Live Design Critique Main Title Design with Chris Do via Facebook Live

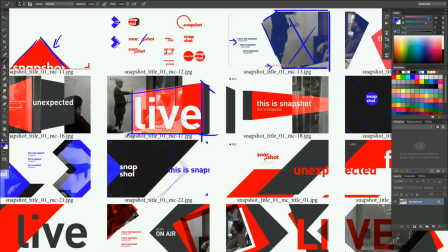This looks funky to me because it feels like it's trying to be a 3D cube, creating an illusion of space. but I feel like it's
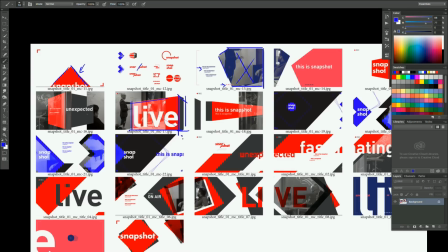if it's supposed to be this raw show that's kind of unscripted, this is too self-conscious for me.
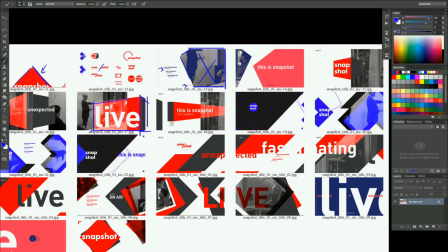It's too designed. Okay, it's beautiful design. Some of these frames look really great.
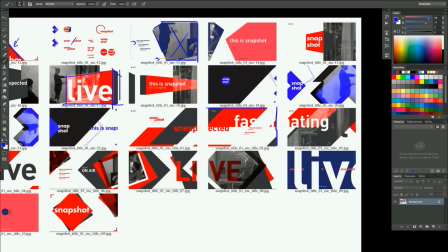Like I love this one. This is a really nice frame. So let me ask you, I'm new to this, and you called this a motion board? This is called a storyboard. A storyboard, okay. Yeah. And if you follow it, theoretically, an animator can take something like this and animate from one frame to the next. I see. Does it go horizontally in order? Okay, that's a really good question. God, my Wacom tablet is just not behaving.
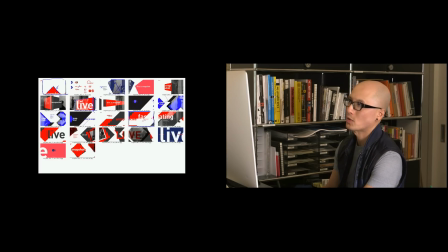Okay, you would start here, top left, just like you read a normal story, and you would go to the next frame over here, right?
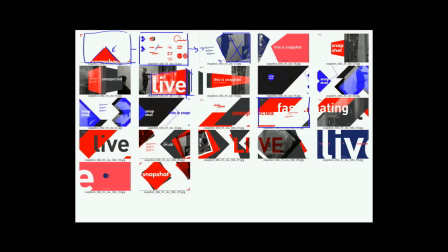And you would just keep going on. So that's theoretically how it works, but this is obviously not a frame that's supposed to be part of it. And you kind of build it up, and then you reveal the name of the show. So let's say this frame right here. This one right here, Ben, the one in the top right corner, that should be the last frame. That should go over here, right?
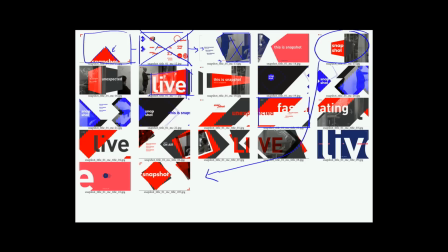You don't usually open with that. You bring on some graphics. It's kind of abstract and all that kind of stuff. Go ahead. So what kind of direction did you give her? I'm about to give it to you right now. Oh, okay. Yeah. Please do. So I just want to tell you guys like what frames I like a lot. Like this frame is really good looking right here.
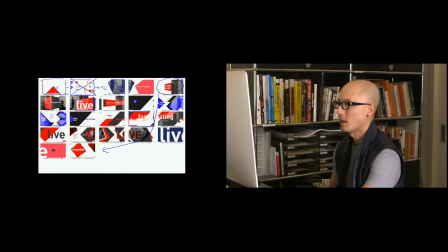Now I think this is supposed to be red, but when I made a contact sheet out of it, maybe it got a little funny.
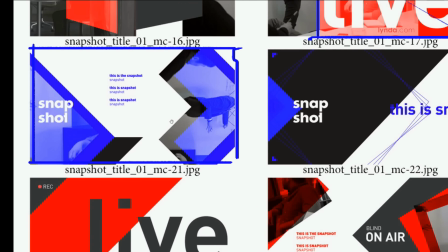I don't know what happened here. Maybe it was blue. This was a really beautiful frame here. I like all this kind of funky geometric shapes.
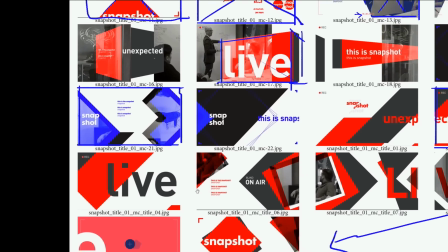It's very modern. It's kind of like this graphic blocking thing that's kind of cool. I want to point out this thing.
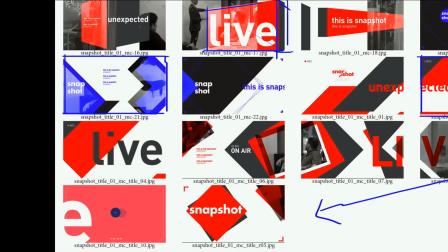Look at what she's doing here. She's playing around with the red shape being above the eye, but over here, oops, I can't. I didn't put it on another layer, but the V, this is on top of it. That's kind of cool.
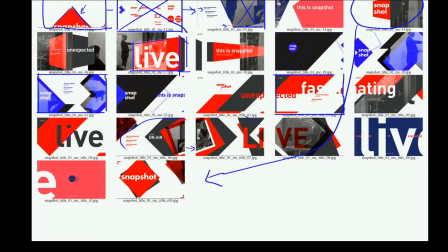These frames here, I'm not feeling. These frames right here, it just kind of looks like some kind of rotating boxes for me.
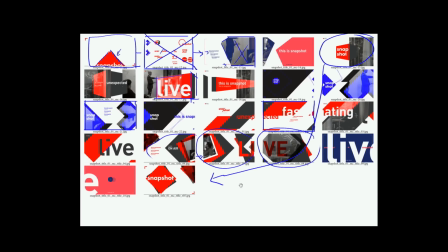And I want something more raw and to capture that essence that, you know what,
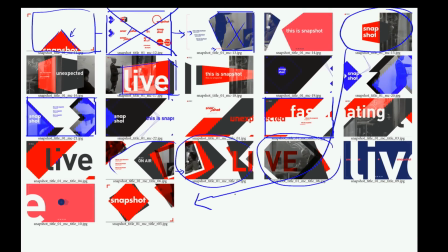it's kind of like, it's a little bit ugly and unrefined. I'm looking for that, okay? So I'm gonna close this one. Ignore that for a second. Any other questions coming in, Ben? Everybody's hating on your Wacom. However you say that. Because it crashed YouTube. We're back now, but... It has nothing to do with Wacom. It's just a tool, guys. Why am I... The internet blames your tablet. It's unfair that they blame the Wacom. What else are they saying, Ben? I need a... My throat's giving out here. I've been talking too much. Anything else you can say, Ben? Yeah, so Giuseppe wants to know, would you not expect all of this experimentation to be done by hand sketching? Which is kind of a good question. And I'm curious as to what direction you gave Min, like from the beginning. Like how did she produce this? I already gave it to you. We did? Yeah. Was I lost in the comments? No. Oh. People think that I'm writing these long briefs. I'm not. Internally, I say, Min, I need a new main title design. Have you ever done one before? She's like, no, not really. I said, okay, we're going to do this new show. It's called Snapshot, and it's going to be a behind-the-scenes thing. Come up with some ideas, man. That's the brief. And she just produces? She produces. And we have a dialogue about it, and we meet every once in a while. Every couple of days, we sit down, or if she has a question, she'll flag me, and we'll do that. Okay? Interesting. Yeah, so that's how we do that. And I give my designers a lot of space. I don't think Min was sitting there, and Min could chime in if she wants.